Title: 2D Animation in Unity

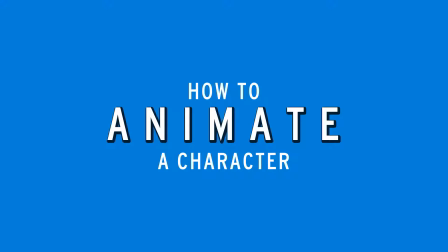Hey guys, time for another Unity tutorial. We're going to be going over animating. By now, you should have a character that is rigged, and we're good to go.
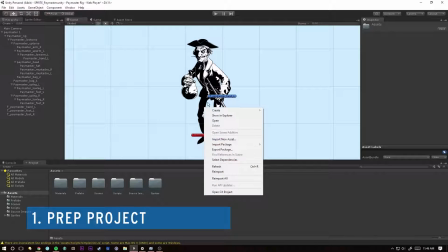First things first, let's create another folder, because we like to stay organized.
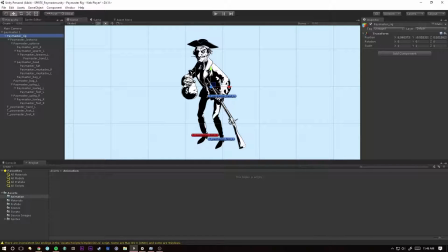We're going to call this animation, and we'll select our rig, okay, and we're missing a tab here, so let's hit this hamburger button, add tab, animation. Before we go any further, I need to make sure that these targets are organized in an empty within the rig. So with the rig selected, we're going to create a new empty, and let's rename this to be rig underscore ik.
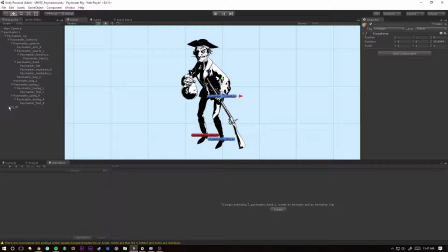Grab all of our targets and put that inside of our rig IK. So let's click on our rig, hit create to create an animator and an animation clip.
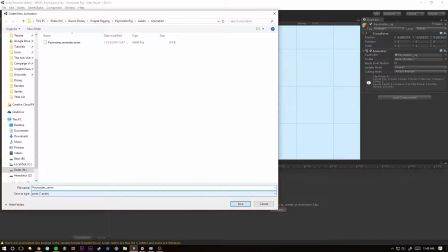Okay, so this is our very first animation. We'll do paymaster underscore idle. This will be our idle animation for our paymaster.
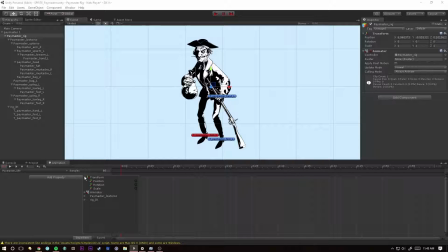So let's hit add property. And we can twirl down the animation for the rig itself, or we can come down here and control all of our rig IK targets. So for this first one, we're going to select our low torso, hit our position, add an animation. So this will animate our low torso. And we have our start and end keyframes here.
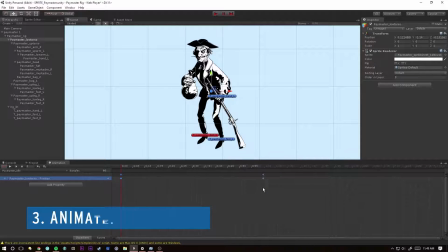So you want to leave those be. If you scroll out, then we can change the time of our total animation. Let's go ahead and make this 10 seconds long. So there's our 10 second mark right there. And we can grab this top key here to grab all the keyframes in this column. And we'll drag it over to be 10 seconds. And let's go right in the middle at 5 seconds. And let's select the position because that's what we want to animate.
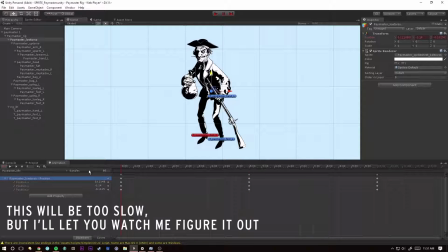And with this green arrow, we can move our torso down. And he's going to animate very slowly for us over 10 seconds.
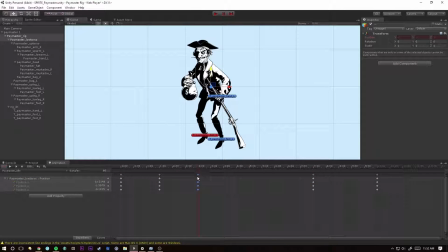And it's probably a little too slow. So let's move things to the one and a half second range. So we've got one and a half seconds, three seconds, four and a half, move up to six seconds. And then we can actually move our out point from 10 seconds to nine seconds to keep our second and a half loop going. Now we've got our loop. And there was much rejoicing.
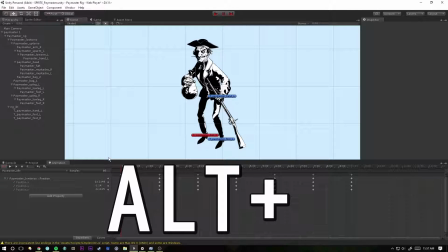And just for reference, we can hold down the alt key and hit comma or period to jump between different keyframes.
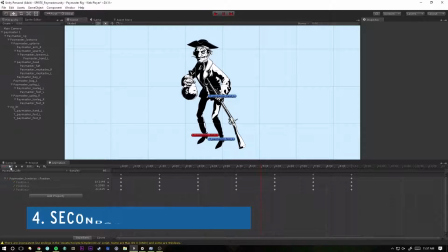Okay, so now that we have our base animation in here, it's time to start adding some secondary animation. We can add property. Let's go to our key master low torso. since we don't have IK set up on this arm. Up torso and then arm right. Let's go ahead and add a rotation.
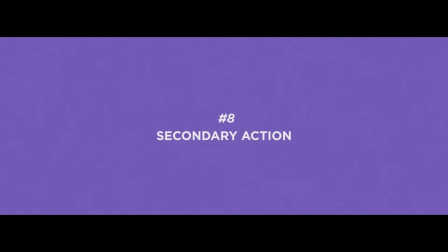Beginning and end keyframes are here just as you might expect and a secondary animation is going to move a little separate but in reaction to the primary animation.
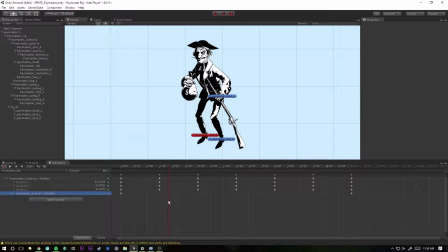So by moving down the money bag is going to keep moving down as its own bit of gravity. So we'll click on our arm, hit E to rotate. Let's rotate this down by a few degrees here and we are four segments away from the other keyframes so we'll keep that consistent. Let's copy this keyframe over but then move it up.
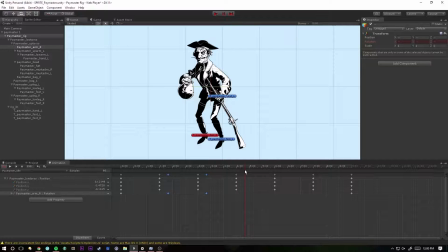So let's select both of these hold down control or command we'll copy those and then we'll paste them into our next two keyframes here and then we'll want to copy our our higher keyframe in and then paste it at the beginning of our loop here and let's hit play and there was much
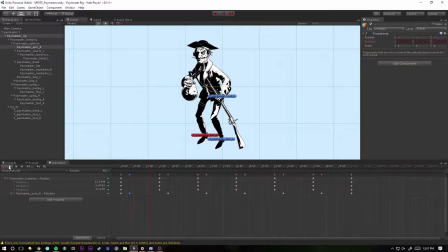rejoicing so notice his arm bag seems to be pulsing like his breathing here it doesn't seem terribly reactionary it just looks like that's now the main animation and part of that is because it's moving so much but the other part of it is that we need to shrink down how much that animates.
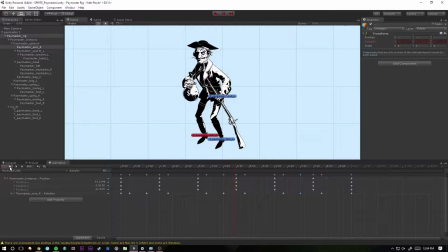I went ahead and made his right arm movement up be less dramatic, but now as it's moving it's being very reactionary, and just like that we have an idle animation. So we're done with this, it's time to move on to the next animation. We can select the down list, create new clip, now we can save a new file.
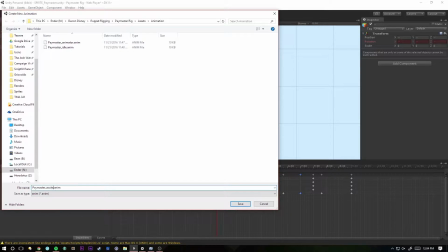So we can save this one as excited, and now we can just start animating the next thing.
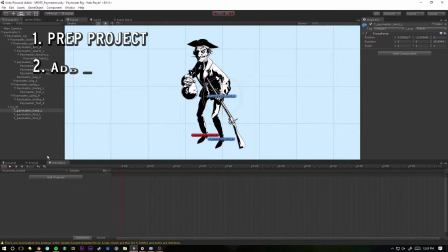So we've taken a rigged character, we've organized the IKs into their own empty, we've added animation to them, and created a simple loop using only a couple of parameters. Your own animations will end up a lot more complicated than this one. This tutorial is just meant to show you the technical aspects of animating a 2D character in Unity. So good luck!